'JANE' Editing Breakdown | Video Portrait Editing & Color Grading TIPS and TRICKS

Hello you beautiful souls. My name is Dylan John and today we're going to do an editing breakdown of that video portrait that I posted last week.
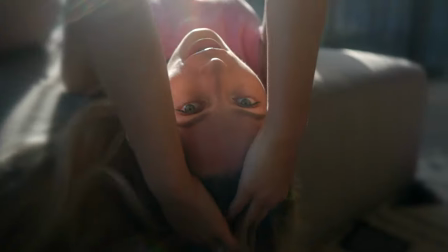[0:07]
I thought I would start off with how I got the inspiration for this. So I had been to this villa before which is this huge mansion in Bali.
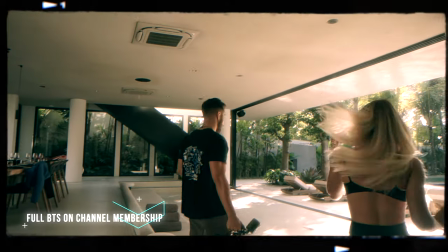[0:17]
We were very lucky to get access to it for free but so I kind of knew where I wanted certain scenes to take place and because it is a beautiful villa and it's very classy I made sure I found a song that I felt fit the vibe of the video.
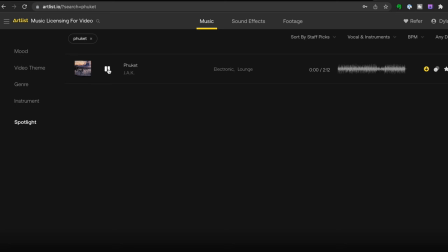[0:33]
And this song is Phuket, which is a song from Artlist. It's kind of classy, has kind of club vibes and very tropical vibes.
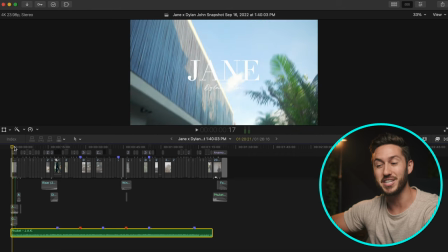[0:41]
In fact, in the beginning, you can especially hear birds and stuff playing. That's not my sound design. It is within the song. And so I just, I felt it was a great match.
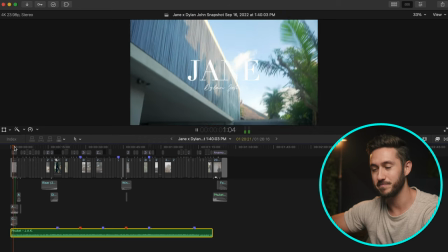[0:51]
Let me play it out for you. You hear it?
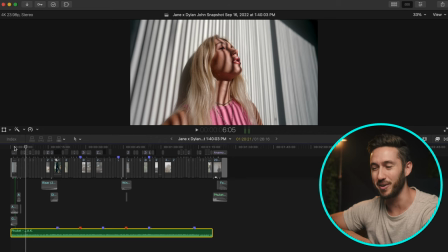[0:58]
Even though she's inside there, I was like, ah, you can hear birds and she's inside. People are going to think that I suck. But nevertheless, I think it sounds, I think it's a great sounding song. The only thing that I had planned was when this beat drops right here.
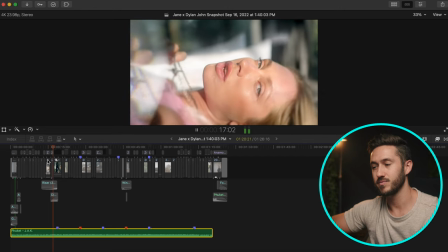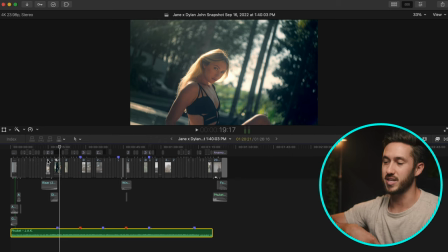[1:18]
I knew that I wanted this transition to happen, this fall to the bed and then pop up.
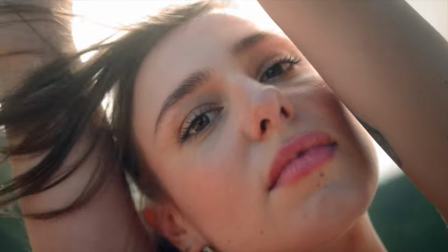[1:24]
And I specifically wanted this because in my last video portrait, I don't think I did a good enough job at creating a story,
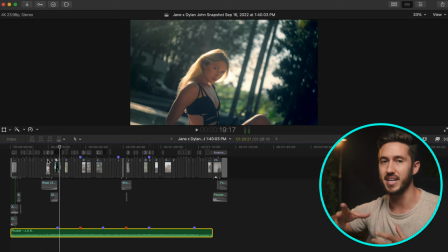[1:33]
if you will, from one scene to the next. It kind of just was like, here's some shots.
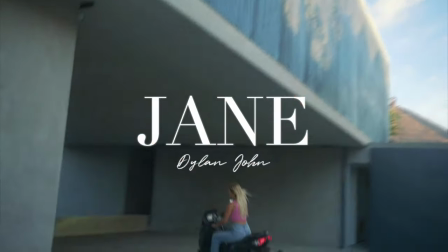[1:38]
But so the idea behind the video was, okay, girl comes home to mansion. She hangs out in her room and then she goes into the pool.
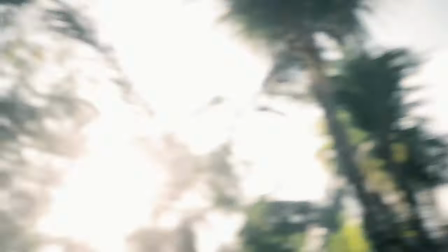[1:46]
And then after the pool, she gets ready to go out for the night.
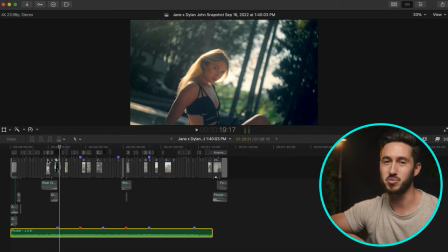[1:50]
And that was kind of the basic story, if you will, even though it's really hard to make a story of a video portrait for the most part. But so I knew that I had to transition a certain way. I felt that this would kind of be a cool transition to add into the video.
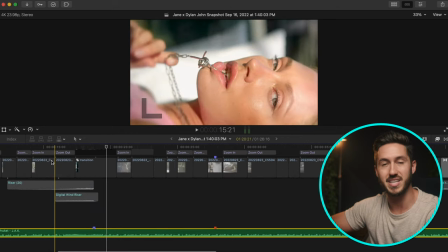[2:04]
And so I just made sure that I wrote this down in my shot list to have her falling on the bed.
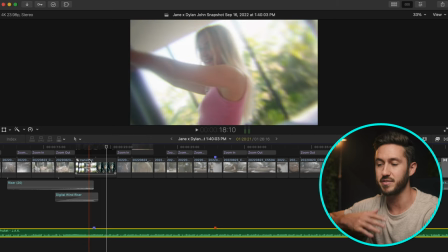[2:10]
And we did maybe actually not a lot of takes, maybe three takes of her falling down on the bed and me trying to like fall with her. I think maybe I had a pillow on the ground and I just tried to fall with her and keep her in frame, which was very difficult.
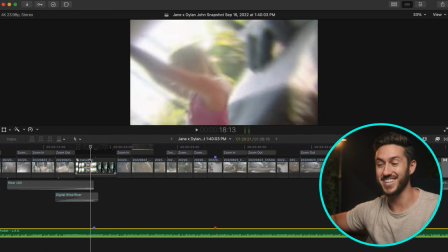[2:24]
But this was the best that I found, which is not that fantastic. You can see I didn't even drop to her level, which I should have.
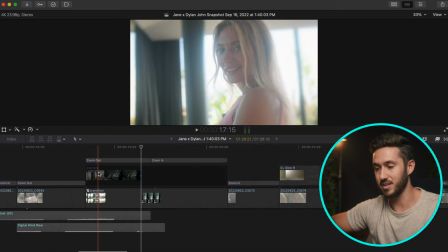[2:31]
But so all I did here, if I open up this compound clip, we have her falling down here.
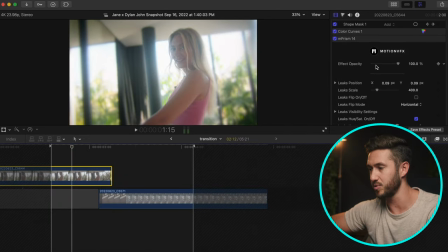[2:37]
And I think also in the shot, I added, yeah, a prism effect to this shot. So if I turn this off and on, this is a plug in from Motion VFX, which I really have been enjoying using, especially in these video portraits,
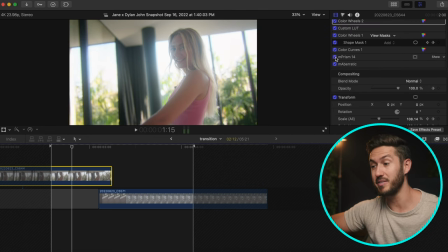[2:50]
because it certain ones will soften the edge and add like almost a dreamy feel to it. there are a lot that will distort your shot so they don't work very well but this one I thought worked great kind of blurs the edges quite quite a bit and then I also added M aberratic
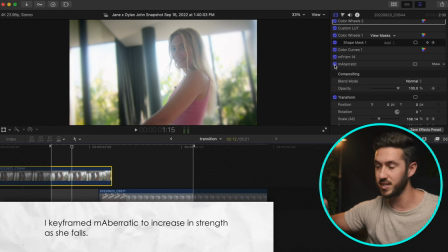[3:05]
which is another motion vfx plugin it just adds chromatic aberration but so I added that to give it more texture and so as she's falling down
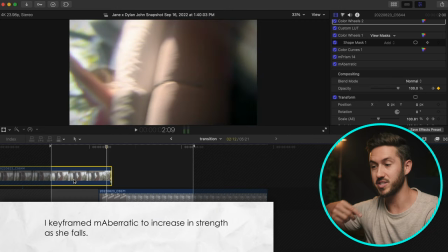[3:13]
here I made sure that it wasn't on the other side of the bed that it was like she was
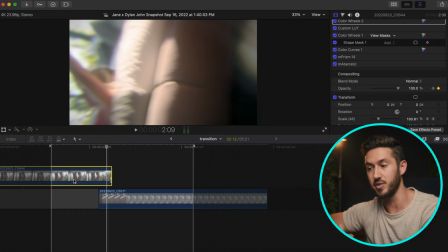[3:18]
close to this side so that I can go below this bed frame so right I go go below the bed frame.
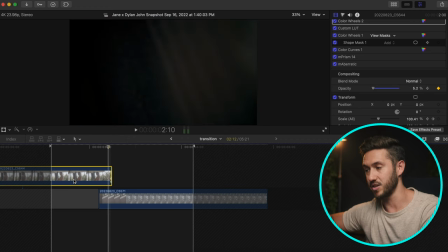[3:24]
And actually what I do here is just turn off the opacity. I just go from 100 opacity down to five.
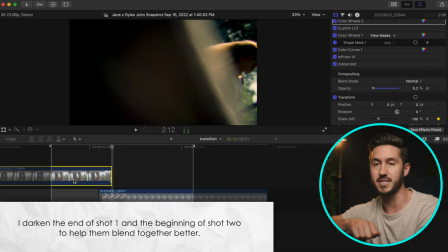[3:31]
And that's because right here, it's behind a lounge chair. And then I have start from the bottom.
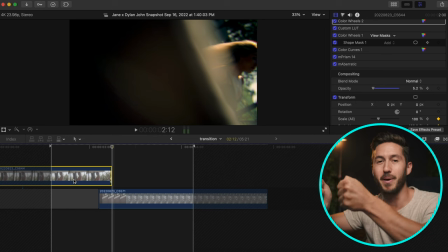[3:38]
And now we're here and then come up to her kind of sitting up.
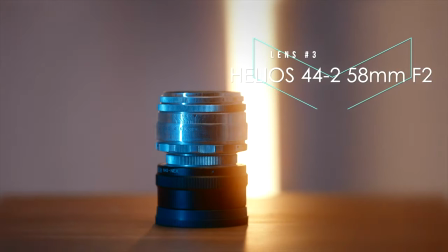[3:42]
But something that I wish I had done is not used my vintage Helios 44.2 lens for this because the stabilization in that,
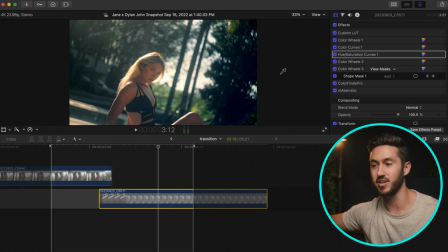[3:50]
obviously there's no stabilization, but it just, you can see every jitter and I'm not able to use active stabilization because if you've seen,
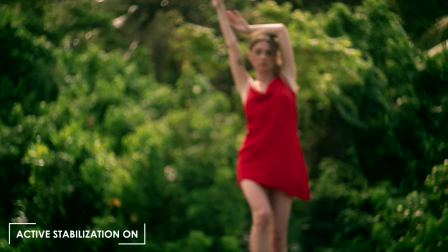[3:57]
if you watched my last editing or filming breakdown,
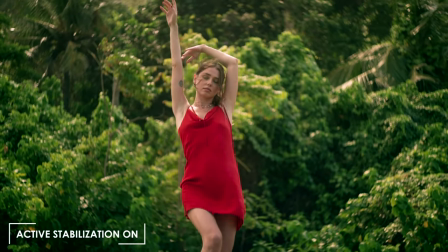[4:00]
this particular lens with active stabilization on a Sony camera just creates an incredible amount of wobble.
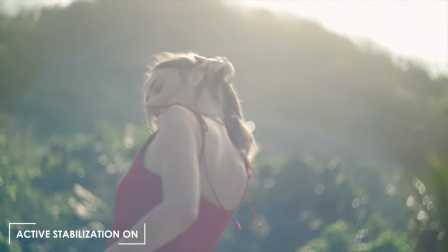[4:07]
And so I had to turn that off.